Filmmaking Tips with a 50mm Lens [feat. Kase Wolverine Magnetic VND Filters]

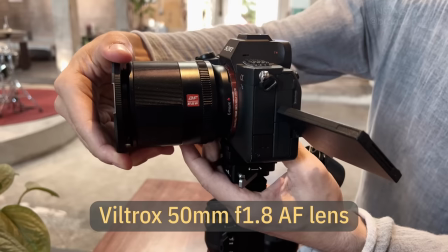[4:03]
First up is a gimbal shot with an autofocus lens and the lens of choice is the Viltrox 50 millimeter f1.8
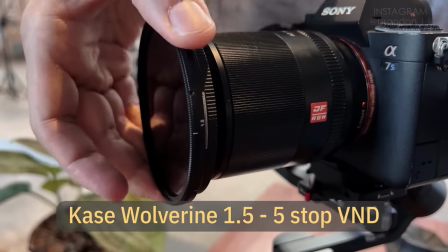[4:09]
and on that lens I'm using the Case Wolverine 1.5 to 5 stop VND filter.
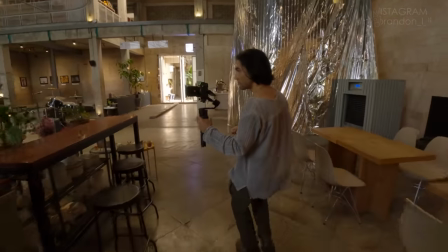[4:17]
In this shot I'm just walking straight while my camera points to the side and I'm tracking laterally with my actor, Owen.
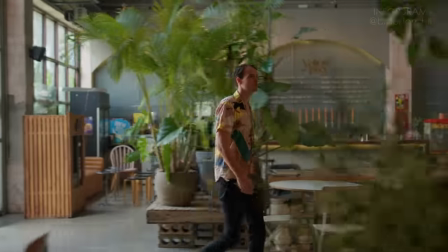[4:23]
Because the case filter allows me to keep my aperture wide open,
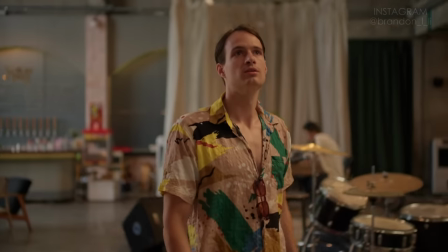[4:27]
I'm able to separate Owen from the background using the bokeh of the lens, using that narrow depth of field.
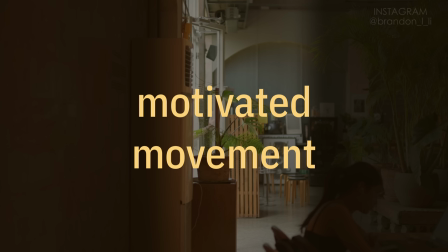[4:34]
So let's break down the elements of this composition. First of all, this is what's called a motivated movement.
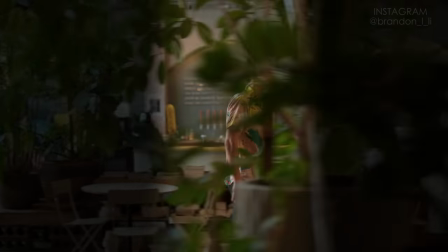[4:39]
The camera is moving just to keep Owen framed. So the camera's movement should be mostly invisible to the audience because their attention is focused on his character.
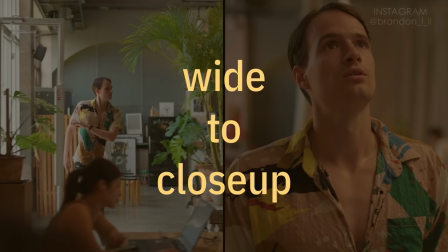[4:49]
Another thing to notice is that this shot moves from wide to close up.
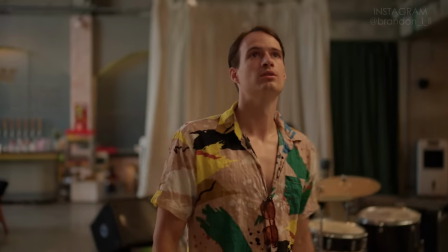[4:53]
We start with Owen in a full shot to give a sense of his environment, then he walks closer to the camera, and then the audience can get a better sense of what his character is feeling.
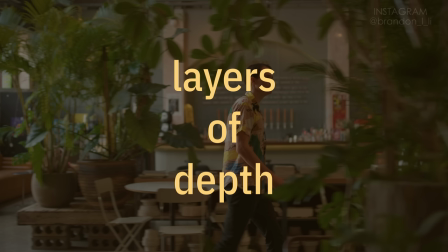[5:02]
The third element here is the layers of depth, as I mentioned earlier in the video.
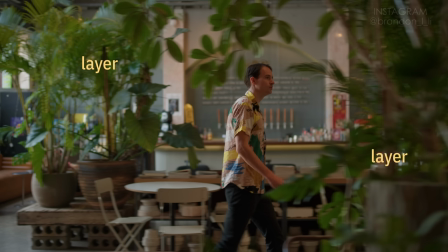[5:06]
I chose this cafe as a location because all the layers created by the plants and the columns and the shelves and the tables enhance the sense of motion as the character walks past them.
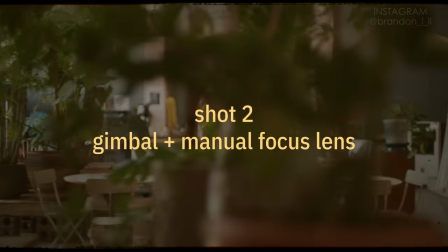[5:17]
Now I'll show you how I would shoot a shot like this with a manual focus lens, without anyone pulling focus for me.
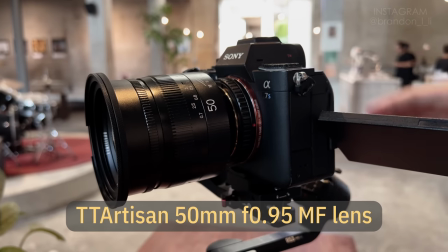[5:23]
For this little demo, I'm switching out to the TT Artisan 50mm f.95, all manual lens.
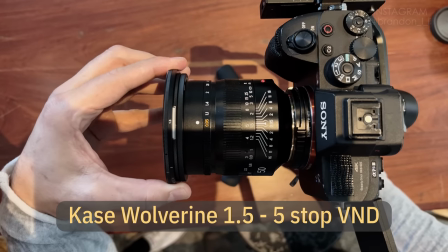[5:29]
And again, I'm using the Case 1.5 to 5-stop VND.
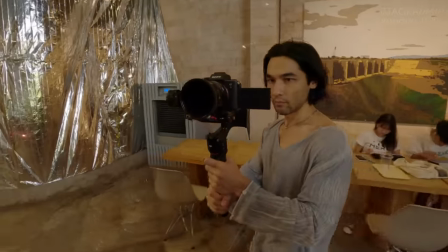[5:34]
To keep Owen in focus here, I need to keep him the same distance from the camera for the whole shot.
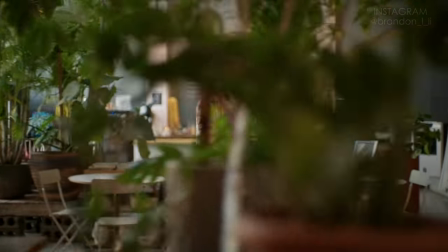[5:39]
That means we can't end on a closeup of him. If I wanted a close-up at the end, I would need to cut.
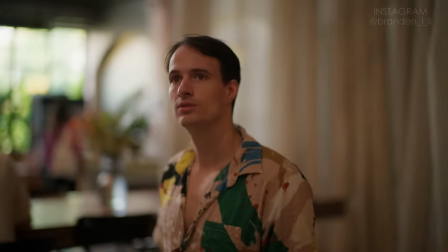[5:45]
So you can still shoot gimbal shots on a manual focus lens, but you need to keep the same distance from your subject to maintain focus.
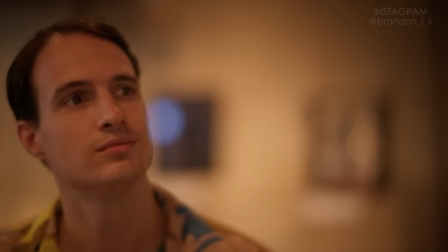[5:53]
Here, I'm tracking laterally to bring him into frame, but he stays the same distance from the camera at all times.
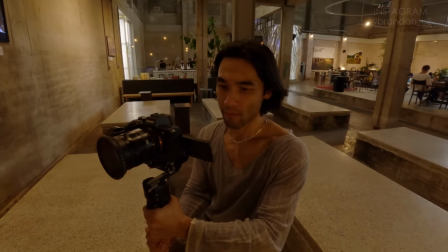[5:59]
And even in this darker environment, I still needed my variable ND filter because this lens has a super wide aperture, f.95.
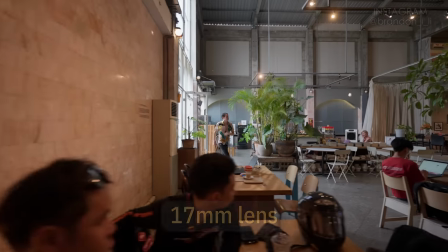[6:07]
Now, just for grins, let's see what this same shot looks like on a 17mm lens instead.
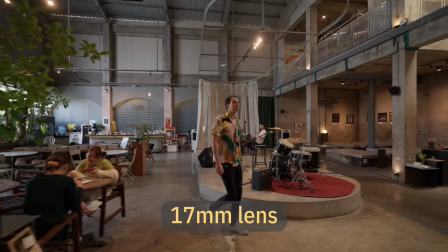[6:14]
You get a lot more sense of the space, but a lot less sense of the character. It's just a very different feeling.
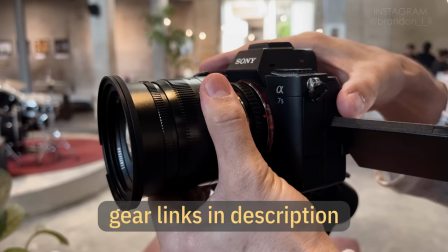[6:20]
So that's my video about the 50mm lens. If you saw any gear that interests you, the links are in the description.
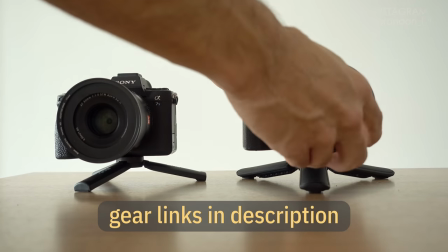[6:26]
Be sure to check out those Case Magnetic VND filters. Also, if you want to learn more from me, check out my Film School Unscripted Studio. That's in the description too. and of course, click like and subscribe and the notification bell so you know when I post my next video. Okay, I will see you next time.